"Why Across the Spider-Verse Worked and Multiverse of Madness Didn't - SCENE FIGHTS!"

And both movies end on huge cliffhangers, though Doctor Strange has two cliffhangers and the second one sucks and detracts from the first.
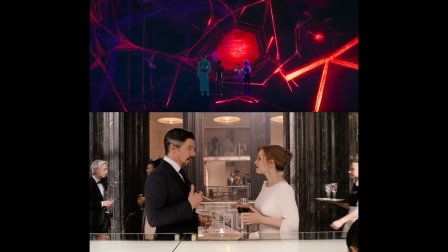Both movies also deal with the theme of a hero seeking happiness in the multiverse and questioning their place in this story.
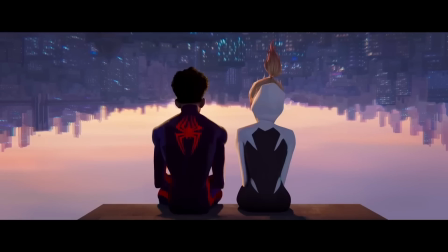Now, even though these movies are similar, I think that Across the Spider-Verse told its story better because it was focused on character first and the multiverse second, whereas Doctor Strange kind of meandered a bit and the final movie suffered. These flaws are apparent in one key scene, a scene that totally wasted all of the film's momentum.
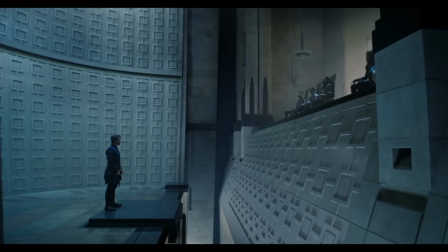So what scene is that? The Illuminati scene.
Appreciate your concern, Stephen, but it's not the Scarlet Witch that we fear.
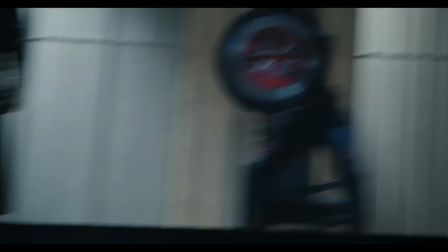What do you mean?
The Illuminati scene was great. Captain Carter, Reed Richards. Yeah, it's a fun scene. The cameos are cool and stuff, but as like a scene in a movie, doesn't really work. But Captain Carter. All right, Doug, just stay with me here.
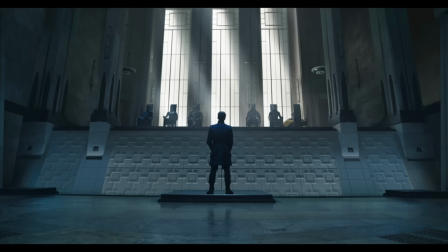Going into the movie, I think most of us were like more excited about seeing the Illuminati than we were about seeing a Doctor Strange sequel.
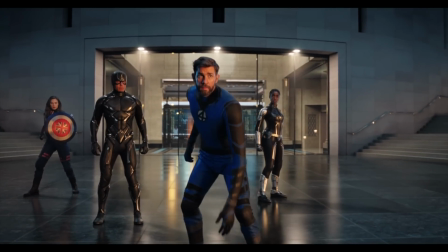It's what got people the most excited. It's the part that people talked about afterwards. But actually, this is really just a giant record scratch on the movie.
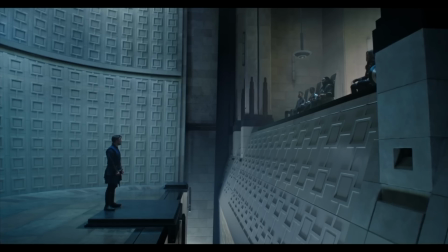And not just because it's a long scene filled with exposition by people who are never in the same room with Benedict Cumberbatch or with each other.
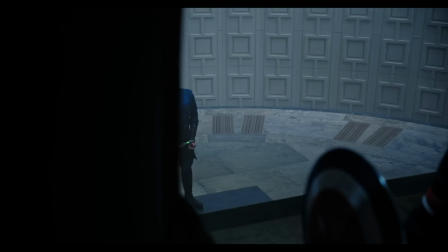The scene falls short because none of these people have any connection to Stephen Strange. But it's fun.
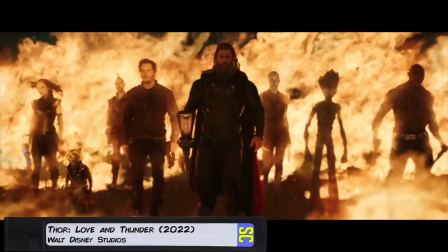I mean, MCU crossovers are so much fun. It's why I watch the movies all the time. I know, but let me explain.
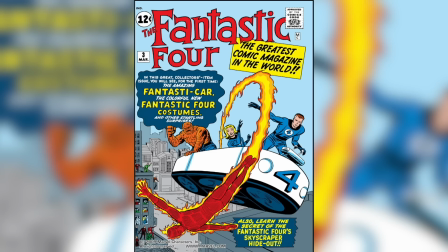I love MCU crossovers. And as a huge fan of the comics, like, I was so excited to see Professor X and Reed Richards.
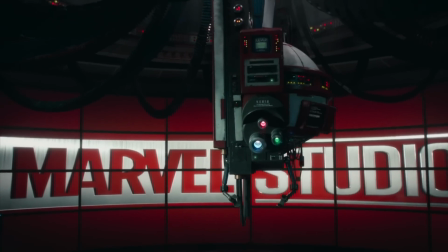I cheered when they came on screen. And Marvel knew that we were going to react this way. That's why they spoiled the Illuminati in the trailers.
The Illuminati will see you now.
Which is fine, but then they kept spoiling them in the marketing. Captain Carter was on the poster. Professor X was in the trailer.
We will see what kind of Doctor Strange you are.
And because we saw all of that in the trailers, we thought, oh man, what else are they going to be showing us?
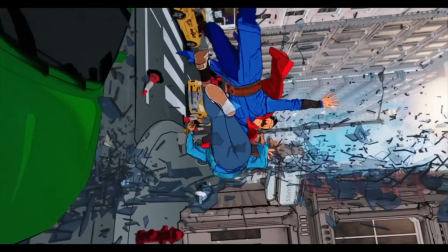This movie must have some really awesome multiversal stuff. Tom Cruise's Iron Man, Deadpool, the TVA.
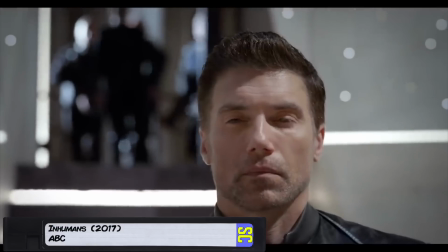I mean, sure, they did hold off showing us Ansel Mount as Black Bolt for all the fans of the ABC Inhuman series, and the Reed Richards fan cast of John Krasinski. I'll get to that in just a little bit. But like, I really hate that they spoiled all of this in the trailers.
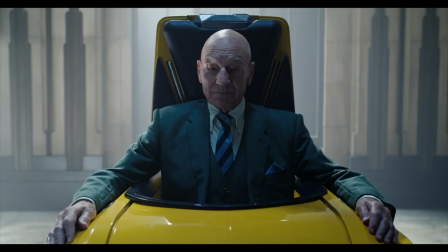Professor X should have been a huge surprise.
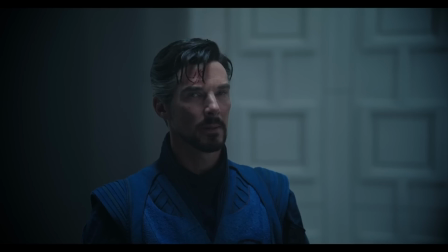His introduction in the movie is clearly meant to be a slow reveal. First we hear the voice, then we see the chair, and finally, the X-Men theme. But like, look at how the characters are introduced. Everybody gets an applause break.
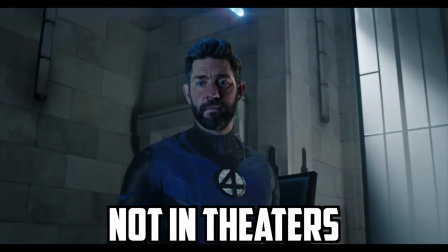Reed Richards of the Fantastic Four.
This reminded me of like the weird silence after Andrew Garfield's reveal in No Way Home. So, these characters are here to please fans. Fine, I'm a fan. I was pleased, at first.
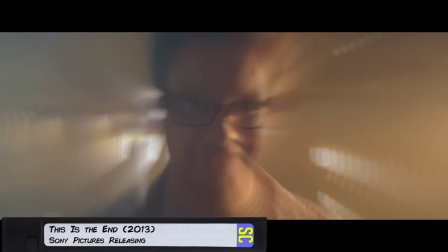But cameos like this are a kind of sugar rush. They make us happy in the moment, but there's no nutritional value here to make the movie a satisfying meal.
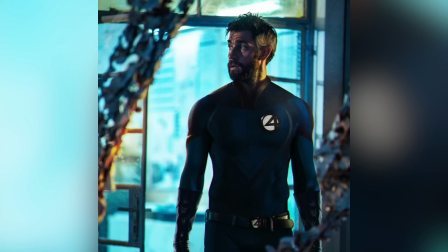Like, John Krasinski had been fan cast as Reed Richards for years, so to shut us up, they threw him in there as Reed.
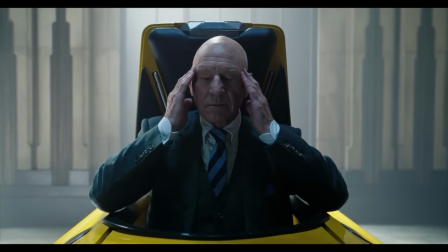And thanks for that, I really enjoyed it. And I gotta say, like, I loved how they showed the telepathic lines coming from the professor's head. It's a great visualization of the early Jack Kirby comics. I mean, if this is how comic accurate the X-Men are going to be moving forward in the MCU, then I am really excited for it.
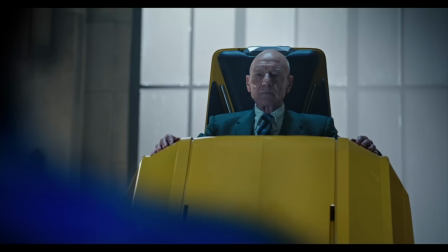But that's kind of my point. These aren't characters in a movie that tells a story about people. These are member berries.
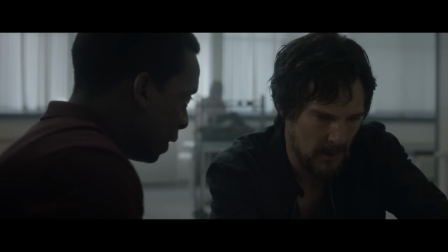These cameos are just there to make us cheer, but they aren't that effective in adding to Steven's story. Compare it to like the Endgame portal scene, which I love. It's one of my all-time favorite movie scenes ever.
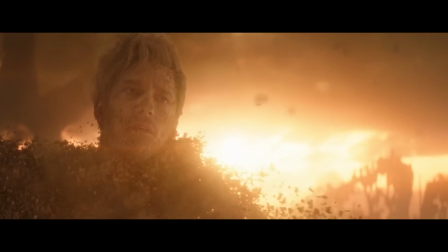All of the characters coming back from the dead meant something because we watched them die, and before that we were invested in them as characters.
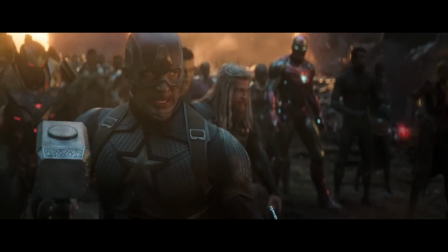So that scene wasn't satisfying because it was filled with cameos. It was satisfying because we cared about these characters. Whereas the Illuminati were a marketing trick. They were fan service. And that's not all bad, but when I'm done, you'll see how it doesn't give us the best possible movie.
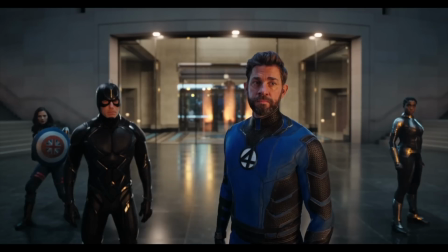Person, so far, I am not on board. You got Reed Richards with Professor X, the Illuminati. Sure, and the Illuminati are telling Steven information that's important to Steven's character growth in the movie.
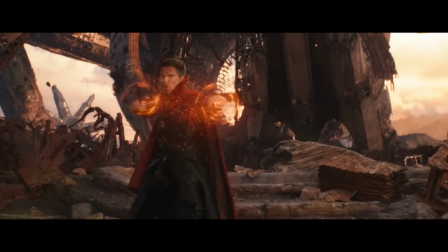Remember, they tell him about their universe as Strange, how he wanted to go it alone to stop Thanos, so he dreamwalked and destroyed an entire universe. But it would have been a lot cooler to show all of this instead of to tell it, but like, whatever. The big takeaway is this.
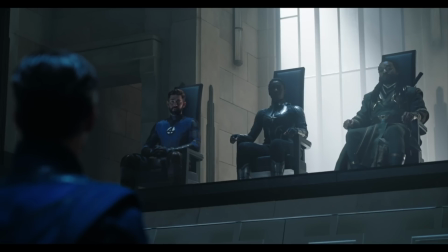From our experience, the greatest danger to the multiverse, it turns out, is Doctor Strange.
And then Captain Carter really hits the nail on the head.
We made the difficult choice because we knew what our Strange was capable of.
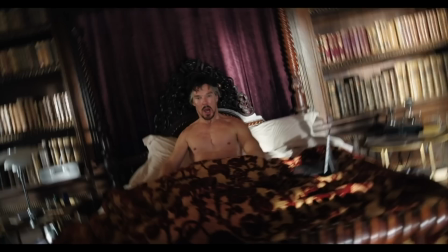Perhaps every Doctor Strange is capable of.
Remember, Steven starts the movie by dreaming about himself trying to kill a teenager.
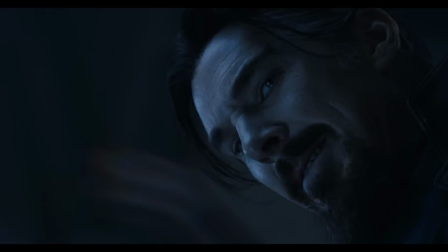His final fight in the movie is against an evil version of himself before he literally battles inner demons.
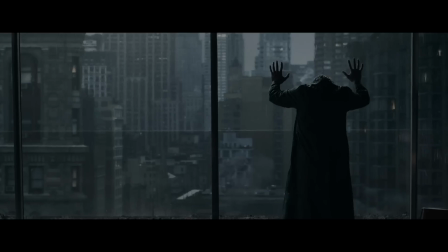So this Illuminati scene introduces us to this key inner conflict. Will Steven's need for control ultimately corrupt him and prevent him from ever being happy?
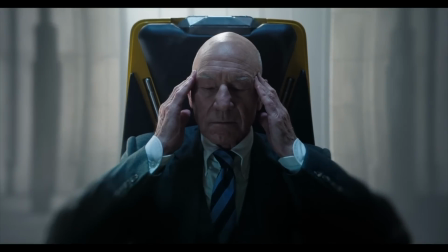But like, ask yourself, was this scene the best way to convey that information?
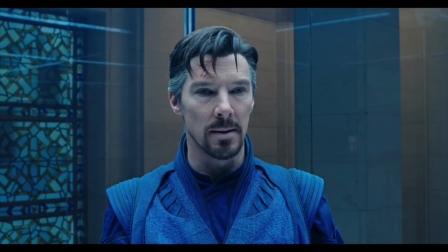Like that Captain Carter line, imagine if Christine had said that line, or even the Ancient One, or anyone that Steven had actually ever met in the past.
We had a sister.
Even though the Illuminati cameos are fun, this scene would have been a lot more effective if this group had been people that Steven had some connection with.
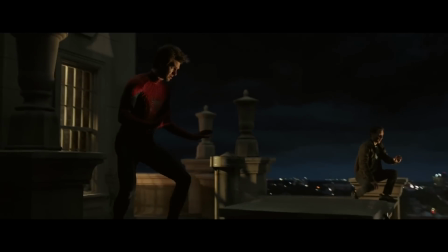Like No Way Home, for example. Peter meeting his variants is very cool, and we get to check in on Toby, and Andrew Garfield redeems his Gwen fail.
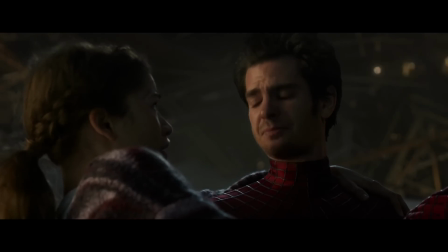Are you okay?
God, that gets me every time.
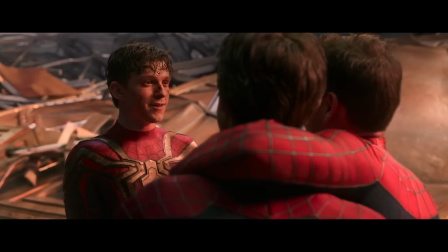But Peter's 2 and 3 are really in the movie because they help Peter 1 to overcome his failure to save Aunt May.
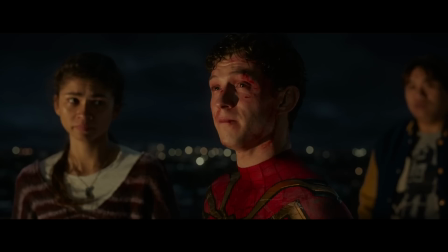See, they understand him, they know him, and Peter 1 sees something of himself in them.
She told me that with great power comes great responsibility.
They are a reflection of Peter's failures and they inspire him to be better. Whereas Strange has no personal connection to the Illuminati and he even mocks them. Be grateful Black Bolt doesn't engage you in conversation. Why? Does he have bad breath?
Fantastic Four. Didn't you guys chart in the 60s?
Also, is this really the best way to portray the Illuminati on screen for the first time?
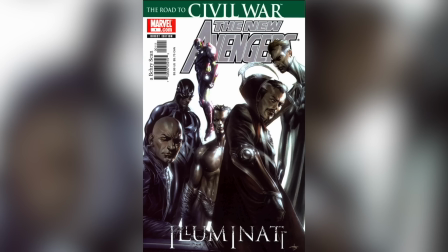In the comics, the Illuminati are awesome. They didn't debut until 2005, but they had been working behind the scenes since the Kree-Skrull War in the 70s.
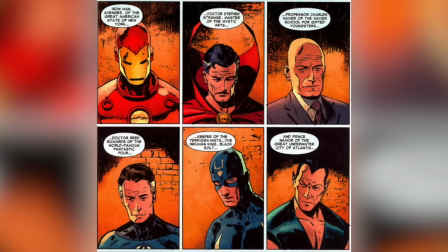These were the leaders of all the super teams, the heavy hitters in the universe, forming a secret team behind everyone's backs.
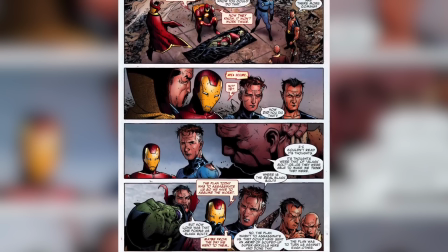And for years, they manipulated events behind the scenes. For years.
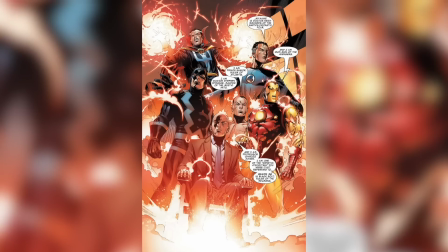This was an idea that was so revolutionary in the comics because it retconned history and gave us a chance to see these characters work together for the first time. The Illuminati made decisions that bordered on villainous, like when they exiled the Hulk to space.
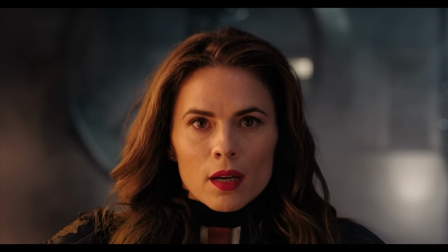In the movie, they're throwaway fan service that are introduced to give information and then are disposed of so the screenwriter and director don't have to figure out what to do with them later in the film.
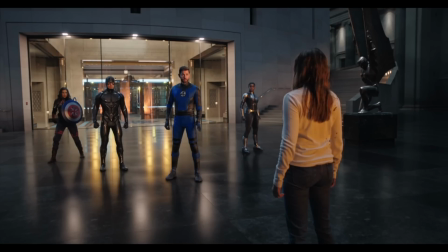And this is it, guys. This is how the Illuminati are introduced in the MCU. Even if they wanted to use them in the main MCU universe, this is always going to be how we remember them.
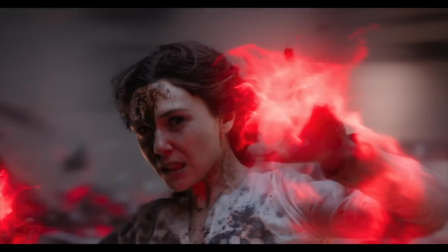Who the f*** starts a conversation like that? I just sat down.
And look, don't get me wrong, it is a blast watching Wanda destroy these guys.
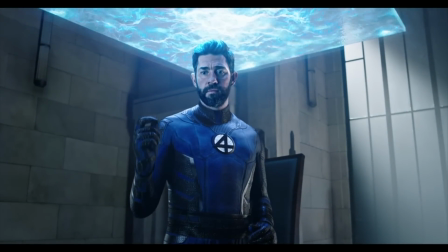They had such like a self-important air about them that it's really fun watching Wanda dismantle them.
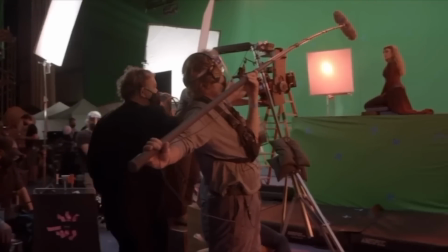And you can tell that Raimi is having fun. He doesn't watch every MCU movie, he doesn't give a shit about fan casting of Reed Richards, he just wants to show us a good time.
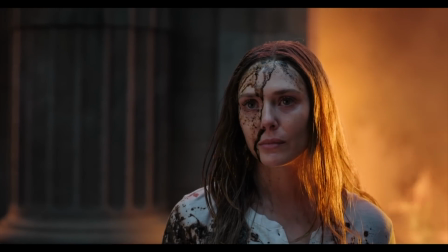It was really fun watching Wanda destroy them, but then again, imagine if this was Wanda killing people that Strange actually cared about. Then the scene would have a lot of dramatic weight instead of just being a fun gore fest. Like, imagine if Steven would have met a group of people who he knew, who he cared about,
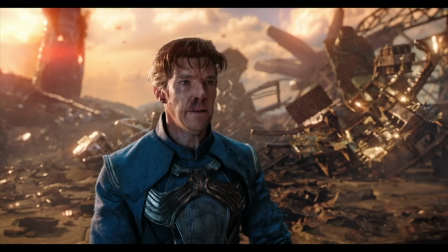and they told him that, yeah, man, we had to put you down like a dog, and we would do it again in a heartbeat. And that's why I think Spider-Verse's similar scene plays out way, way better. What scene is that?
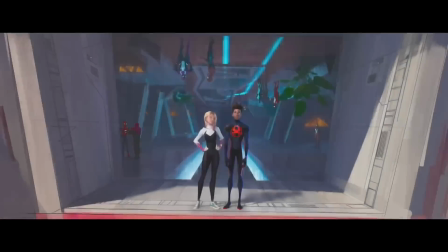Well, it's when Miles finally arrives at the group of spider people.
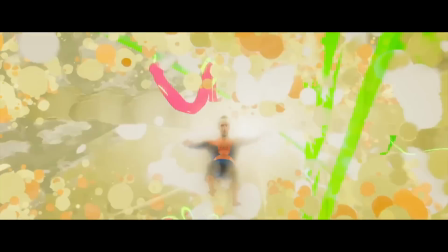He has spent the entire movie feeling alone after the spider people went home in part one, and he has no one to talk to about his double life.
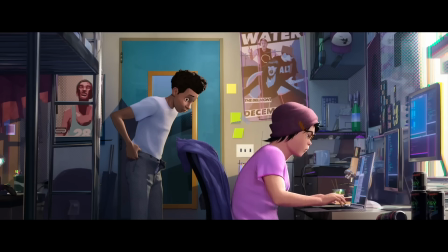Unlike Peter 1, he has no best friend. Genki actively tells him that he doesn't want to get involved and that he is not a guy in the chair.
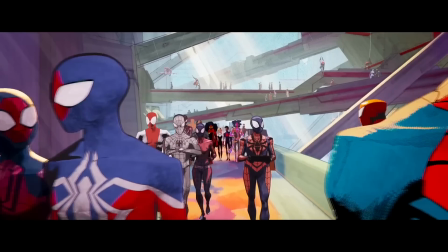So Miles feels isolated. He misses Gwen. So when he finally meets the other spider people, I mean, like, this is his extended family.
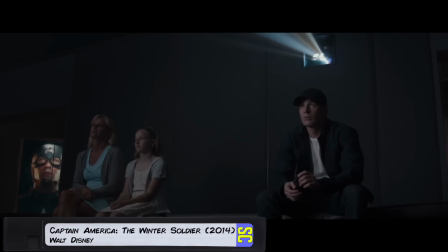These people can relate to him. It's like going to a midnight screening. You know that everyone around you is a potential friend. Miles meets up with this girl and his mentor. The gang is back together. Everything's coming up, Milhouse.
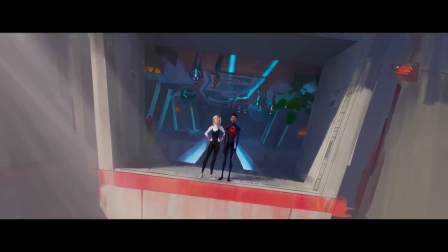This is the opposite of the Illuminati scene because Miles feels a connection to his variants.
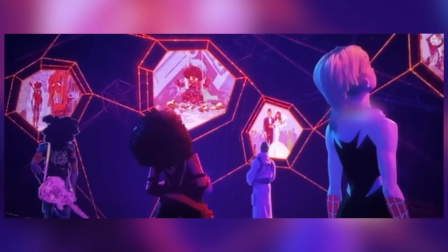And the information dump also plays out much better. It's done much more slowly.
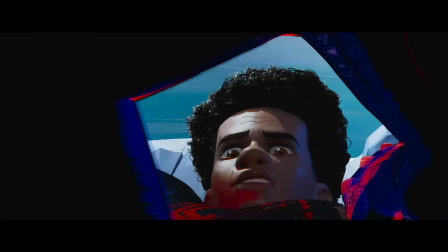Just like Steven in Multiverse of Madness, Miles is slowly learning that he is the real threat to the multiverse.
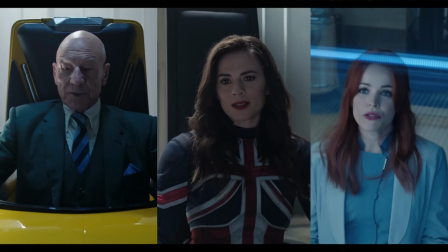But like in Doctor Strange, this is done through a series of monologues with a very quick visual where they like re-render Titan from Infinity War.
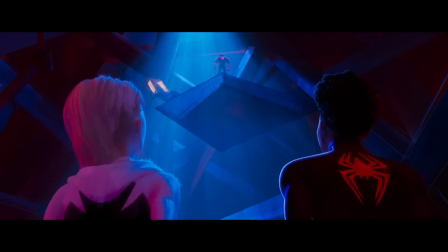Whereas in Across the Spider-Verse, we're not just told a story, we are shown a story.
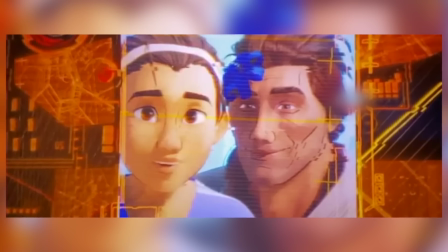We see Miguel having a daughter, erasing a universe.